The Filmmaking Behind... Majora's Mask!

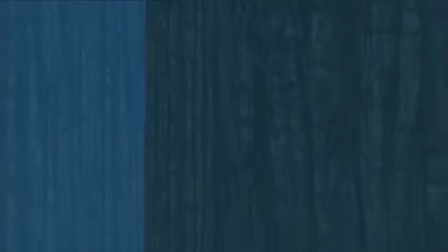Hello and welcome to episode 3 of the Filmmaking Behind, a series where we break down cutscenes from our favourite video games to see how they work and why.
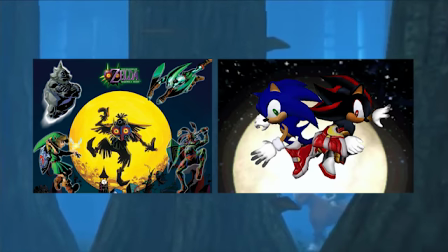Last week you were given the choice between Majora's Mask and Sonic Adventure 2, and the results were crystal clear.
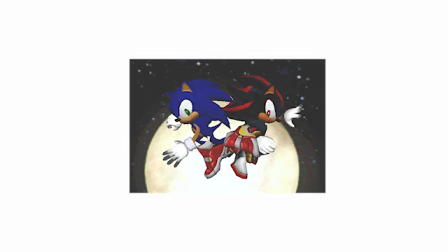So sorry Sonic, but it looks like you're going to go to the archives for now. Maybe you'll pop up later.
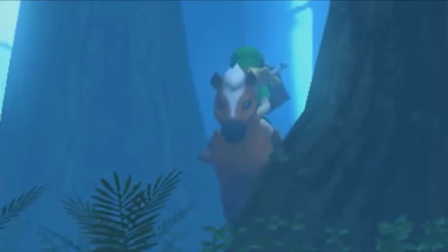Anyway, today we're going to look at 8 selected scenes spread across the whole story of The Legend of Zelda Majora's Mask.
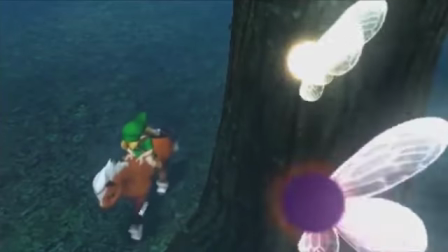If you feel the video ends up too long, let me know. I'm experimenting with video length this week.
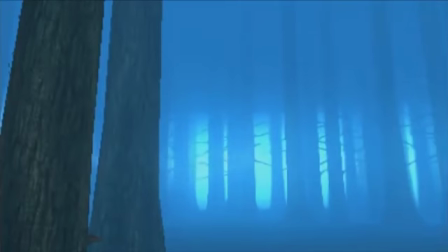Also, my voice is going to sound different for the next few weeks because I'm in between houses and recording setups are a bit of a mess.
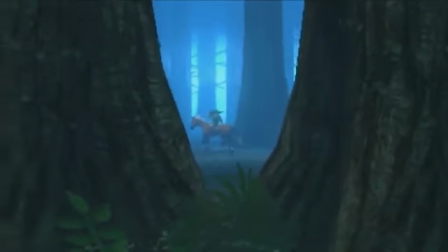Right, with that out of the way, let's watch. So Majora's Mask starts with 30 seconds of text expedition.
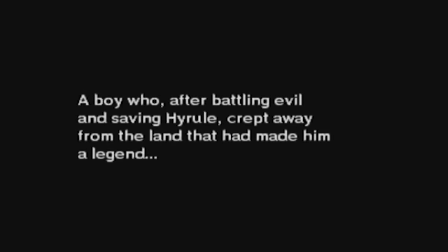There's not too much in the way of creativity going on here, obviously, but this is very common in Zelda games, specifically as it keeps up the theme of an ancient legend being told.
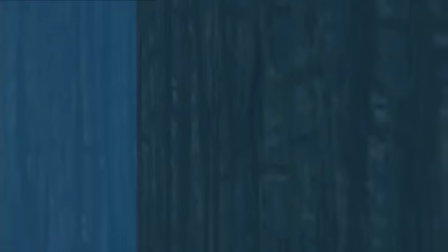We then fade to white, which takes us to the first proper scene of the game. The camera starts up high and slowly moves down across the trees in this misty forest.
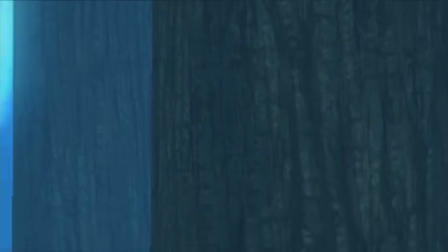This makes sense with the legend theming, as it's like we're coming into the story.
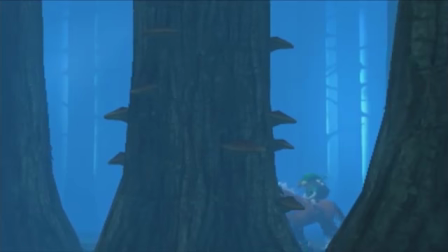We also have Link journeying into the scene, which is common in hero stories as it often has the hero enter the scene at the start of the story and then leave the same location at the very end, like a guardian angel just passing by.
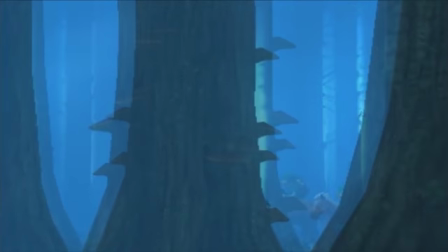Anyway, interestingly, Link is moving from the right hand side of the screen to the left, which goes against the classic trope of heroes moving left to right.
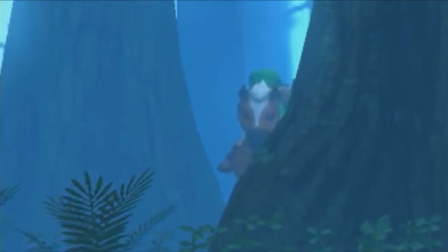But oh well. Once moved in a bit, the camera moves slowly to mimic the slow pace of Link and Epona.
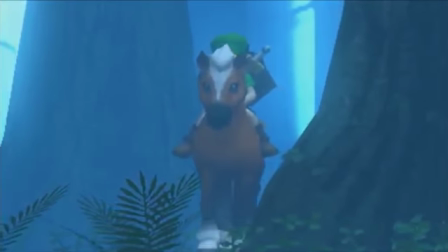Wouldn't make sense for it to steam along with them moving so slowly.
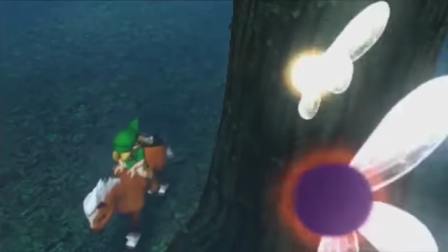The next shot looking down on Link acts to not only reveal the two fairies watching him, but also to actually look down on him in an almost intimidating manner.
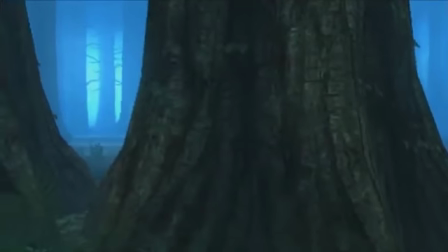Makes sense considering their intentions. The next panning shot keeps the same camera techniques, but in the end it gives off this lost feeling.
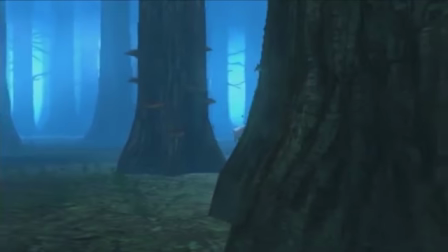Much like the start of Luigi's Mansion, except it's much more of a hopeless and lost feeling, as the movements are so slow that they come to a halt.
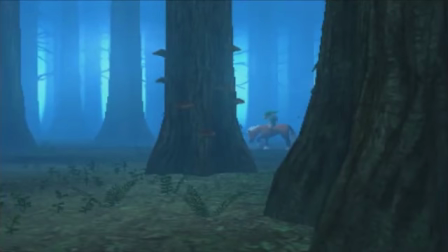It's clear Link's been travelling in these woods for a while to no avail. We've also got more frame within a frame imagery to make the trees seem enveloping, especially because we don't see Link pass through this tree here.
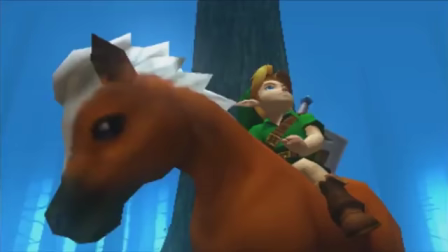Next we're up close to them and looking up. This is mostly to emphasise their next movement, because I'm not sure if the angle is too important here. If the camera was from a high angle, then the two would seem less powerful and keep up the idea that they're being watched, but this might have been taken out for this moment because the fairies have flown away and so no one is watching them right now.
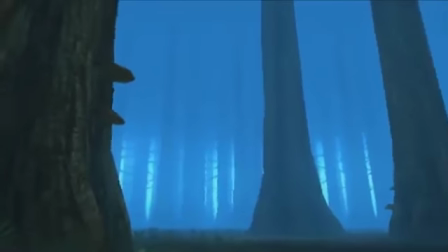Or they just really wanted them to fill the frame completely. The point of view shot from Link's perspective looking up at the trees surrounding him show off how lost he is.
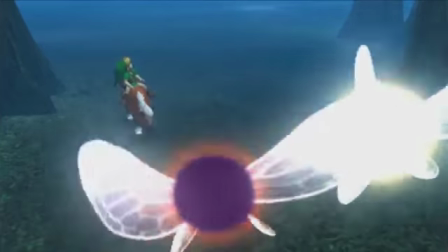The music is also mystical to add to this. Here come the fairies again, keeping the same angle, and for once Link's actually on the left side of the frame.
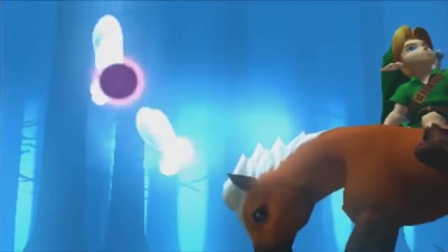Only for just a moment though. The fairies bash Epona, leading her and Link to lean off of the frame, crushing their significance.
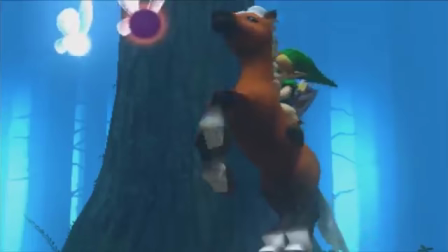There's also a brief cut to a shot of Link falling off Epona from a pulled back position. This is simply a very swift shot to establish what's going on. If the camera stayed close to the characters, then the audience may not fully understand what is going on. This shot tells us efficiently that Link is falling off Epona. The quick cut also creates a disorientating effect, which again goes with the action of Link being pushed and falling off his horse.
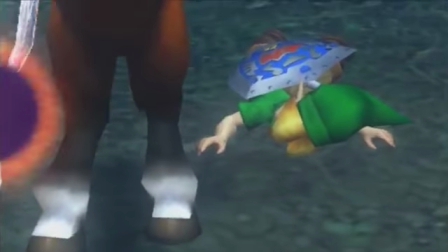When Link falls, the camera stays high to look down on him and also moves on with an anchor point to create that sense of turning your head to witness the events. It may not have a symbolic purpose, but it does create that feeling, I feel.
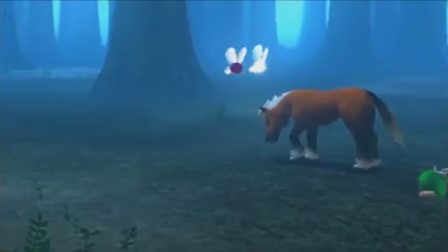On the pan away from the scene, we also get to see the classic frame composition manipulation with Link on the bottom half of the frame and the fairies on the top.
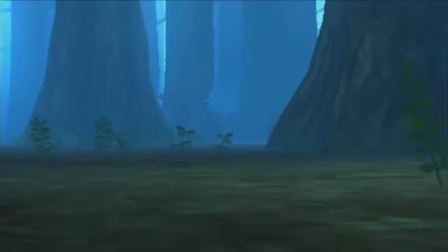And though this is obvious, when Skull Kid appears in the next shot, the Majora's Mask is visible first, showing off that this is the most important feature of the character.
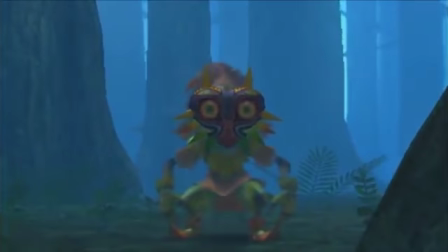I originally thought this was a draw distance or rendering error from the Nintendo 64, but the 3DS HD remake proved me wrong. The music here also has an iconic instrumental motif for Skull Kid in the form of some kind of drum, and it's intimidating, fitting for the character. Then we have the fairies collaborating into the shot to tell us that they're working together.
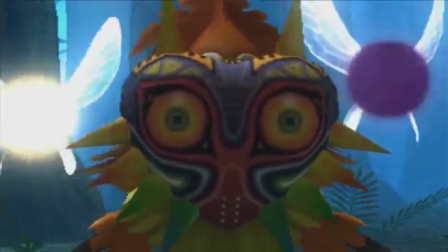The mask obviously doesn't blink and it's wide-eyed, which is scary, and finally we have that creepy laugh to associate with Skull Kid.
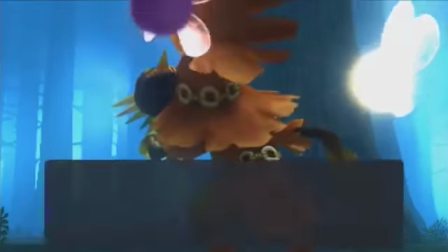All to make this supervillain. Once the dialogue starts, Skull Kid is facing to the left, classic villain, and is angled so that we can't see the face that lies behind the mask,
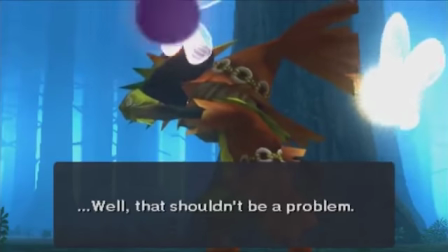keeping up with a minute sense of mystery for the player as to what the real face looks like. Then he starts moving right again.
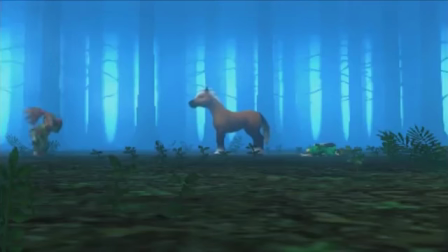180-degree rule, what's that? We then get this odd wide shot of Skull Kid cautiously moving to Link.